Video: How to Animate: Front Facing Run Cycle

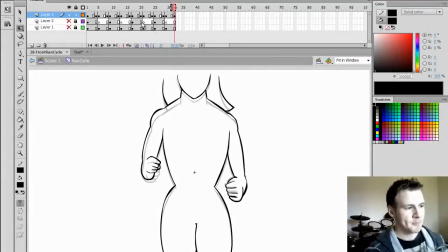[17:20]
so i finished the in-betweens just now what i'm going to be doing is just dragging each of these new in-betweens i drew back one single frame and that way each drawn frame has two frame
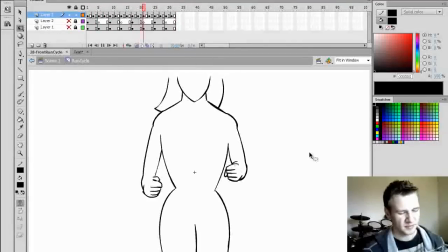[17:37]
has a two frame duration so we can see that immediately it's much smoother i'm going to delete these two, actually no I'm going to keep those, so that if you download the reference files you can have a look at them, but what I want to do is add a little more bounce to it because it's feeling quite stale at the moment.
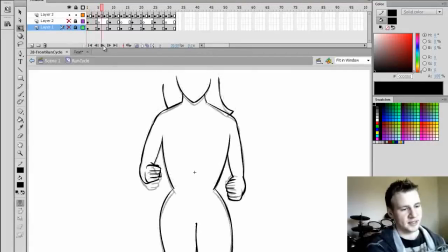[17:58]
So at the moment it's just got a stale sort of down, up, down, up motion. I want to give it a more immediate down by
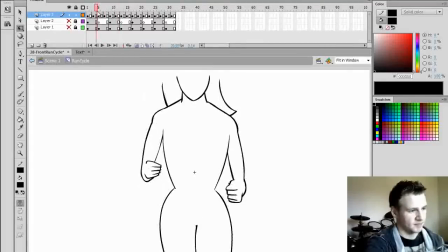dragging these frames down it's
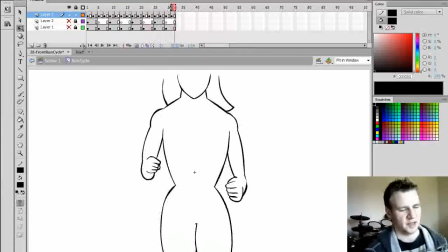[18:34]
it's really hard it's it's very much about just kind of feeling your way through it um i mean i can kind of try and say what i'm doing as i do it but a lot of it's just about you know making it happen yourself another uh way to do it is
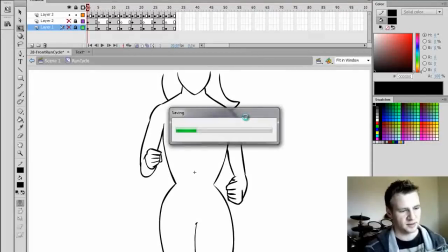[18:53]
uh i'll just undo those frame movements are added and have the original there
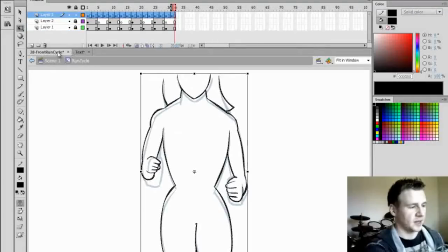[18:58]
is I can take this here go back to the main timeline and
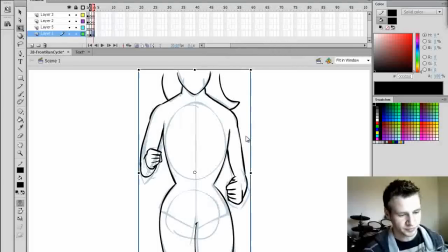[19:04]
I'll add a new frame and I'll duplicate this symbol and
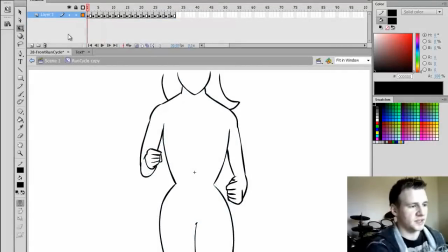[19:11]
in this duplicate I want to make all of this a graphic okay so I'm going to make a new
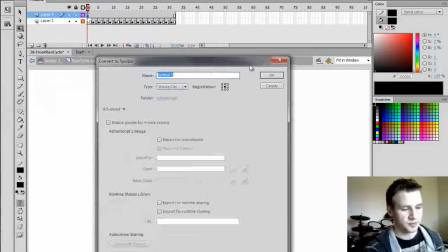[19:20]
layer turn that into a symbol turn it into a graphic hit OK,
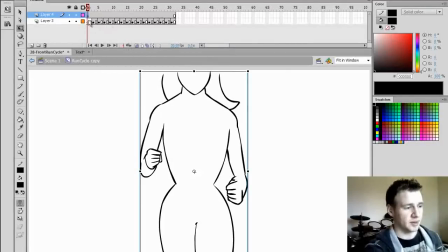[19:26]
and now I had copied, I didn't tell you when I did it, but I copied all those frames by selecting them all and hitting CTRL-ALT-C. Now I'll go inside this graphic and hit CTRL-ALT-V. So I've placed all of these into a graphic. Now I can delete that first layer, and I find my mid frames,
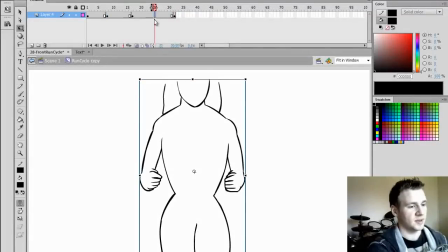[19:48]
and I can add my own motion, add extra bounce. Now I should have accounted for this in the actual animation.
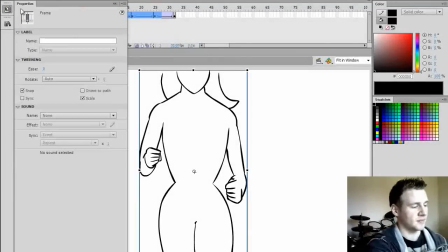[19:59]
Anyways, I'll add a classic tween and an ease out for all of these.
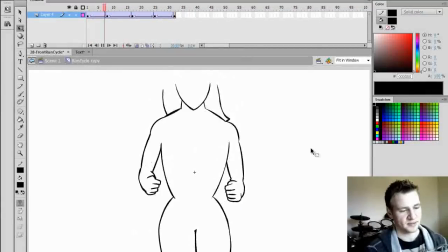[20:06]
And immediately, the animation has a lot more bounce. So if I... Wait, I'll go the full screen example.
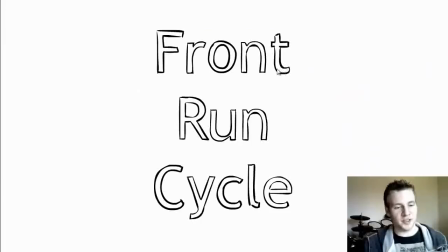[20:16]
Now, this technically isn't the way to do it. If you want to do frame-by-frame animation, you should kind of learn how to, you know, do it more organically.
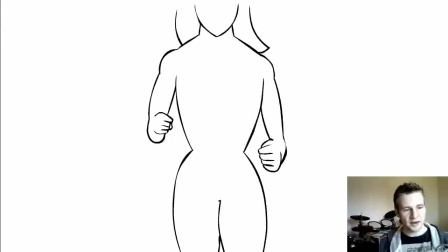[20:25]
But here we have sort of a soft bounce run. And here I've added my extra bounce by adding a tween to it. So we've got our soft run, our default, and our extra bounce.
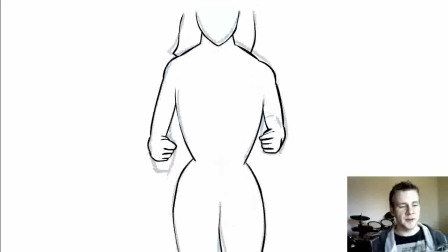[20:39]
Soft, extra bounce. So it's not a huge difference. You know, the first one's just kind of like a light jog.
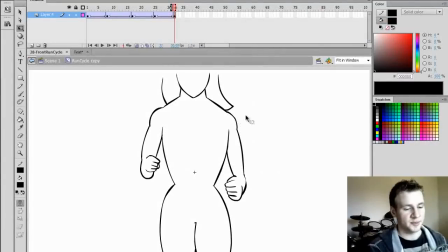[20:46]
The second one's a little more intense. If anything, I could probably speed it up a little bit in terms of the frames in between them.
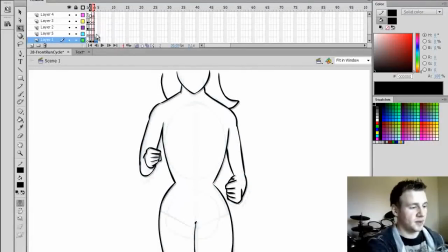[20:52]
In fact, just to have that as an example, I'm going to create another duplicate,
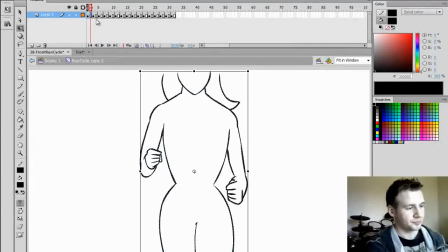[21:00]
delete these two reference frames, and bring all of these back so that there's just the frame space of a single frame for each frame.
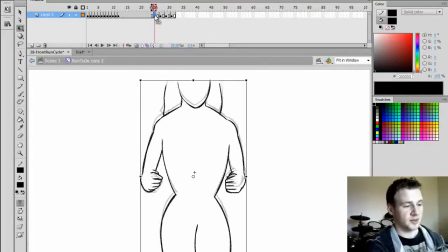[21:14]
This is almost as much for my curiosity as well, so it might end up looking rubbish, it might end up looking alright.
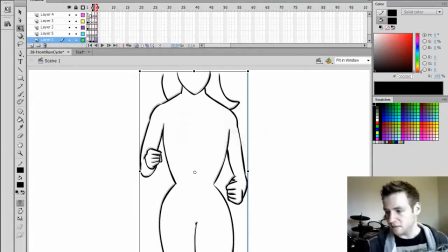[21:28]
So I'll render that.